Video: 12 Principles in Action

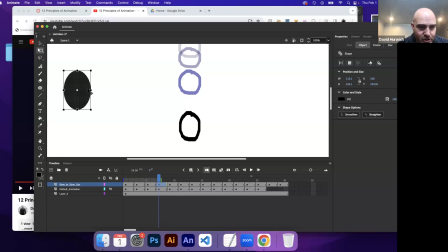[12:22]
So the rule of thumb is if you start to stretch, you should change the width to match it so that it feels like it hasn't, like you can stretch an object, but you shouldn't feel like the volume has changed. So even though this is taller, this one is wider.
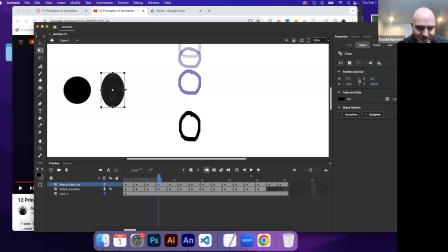[12:40]
So it kind of feels roughly like the volume is the same, even though this one is taller.
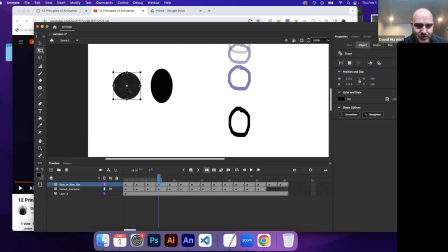[12:46]
Or if you want to squash it, you would take, I would take this.
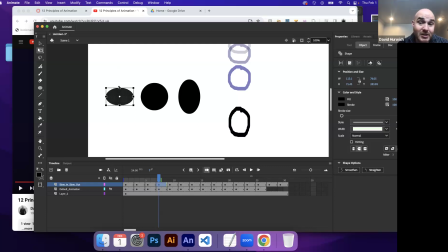[12:55]
And it's like if I was squashing it in the same way, if you change the height and the height gets smaller, then I would want the width to get wider to match up for the fact that this, the volume. So even though these are three different sizes, they roughly feel like the same volume.
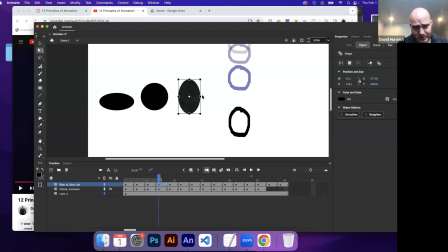[13:14]
This one maybe feels a little too big. I don't know. Maybe like that.
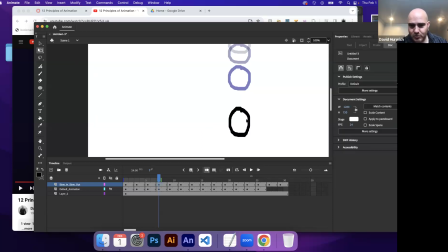[13:19]
Okay. So when I'm doing this, make sure that, if you're changing the height, that you're also changing the width and vice versa.
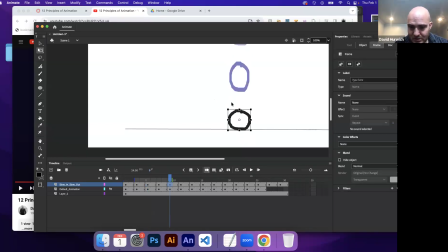[13:35]
Okay. So my object is falling. This is where it's going to start to squash. So the height comes down to squash it. The volume comes out.
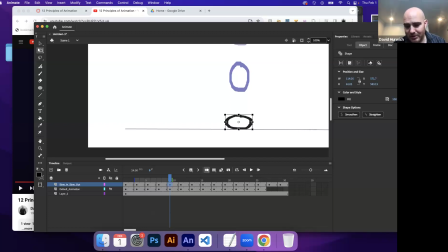[13:50]
Now I could redraw it too. I should probably do that, but I'm just trying to go relatively quickly here.
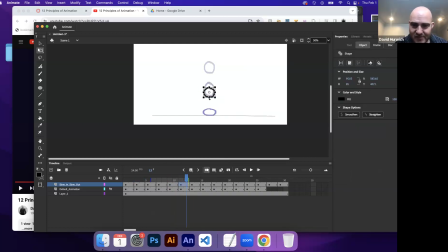[13:57]
And then once again, this one is going really fast. And so when you have speed on something, you do kind of want it to be kind of stretched a little bit. But then as it slows down, it comes back to its true form. And then it falls again. So this would be stretched.
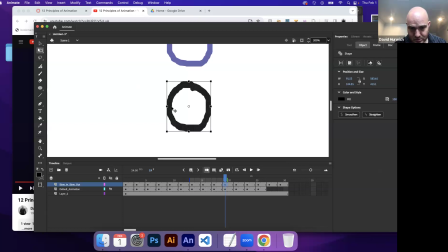Squash. This should come down. If that comes down, this should go out to maintain the volume.
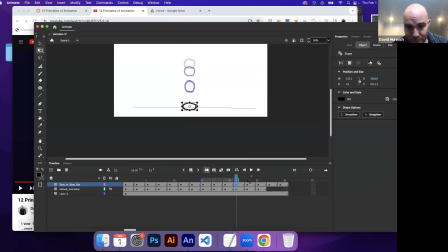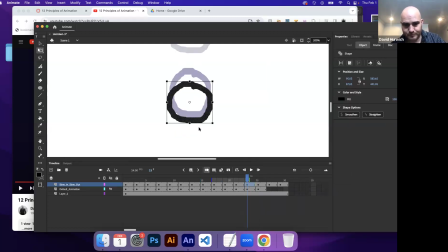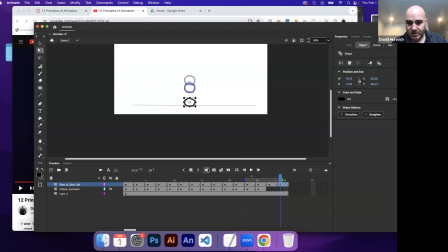[14:57]
Okay. All right, let's turn my onion skin off. And so now
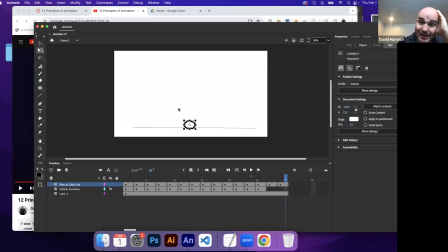[15:09]
See, that feels a little more elastic, has a little more bounce to it, a little more oomph to it. I know that's very vague, but you know, it's like, here's the original, right?
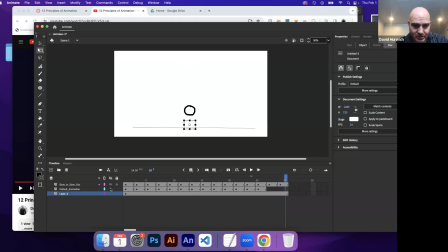[15:25]
Feels very rigid, right? Well, here it's like, okay, there's some squash and stretch.
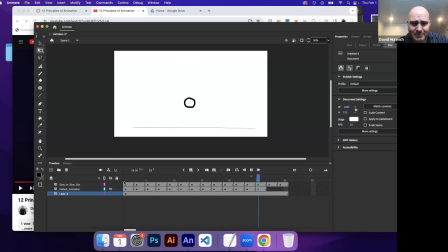[15:42]
And to be honest, I'd even add a little more. The timing feels a little off. I might even add some drawings here. I'd have like a reaction where it bounces and then comes back up and then bounces.
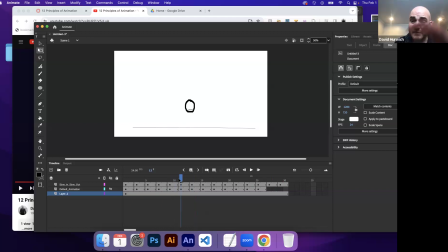[16:02]
This could probably fall under timing.
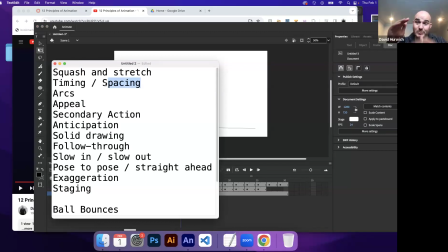[16:04]
So timing, you know, when we talk about spacing, spacing was the distance between, you know, your to make it look like the timing was right. So if, you know, if my object is bouncing up, it's faster at the beginning of the bounce than later.
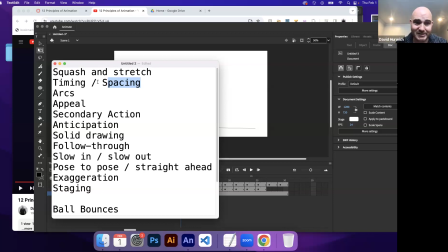[16:21]
That's the spacing to make it all look like it's following physics. Timing is like not fast or too slow.
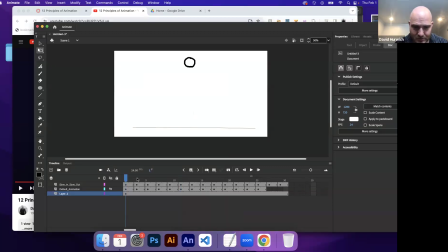[16:29]
If my thing, you know, so does this feel right?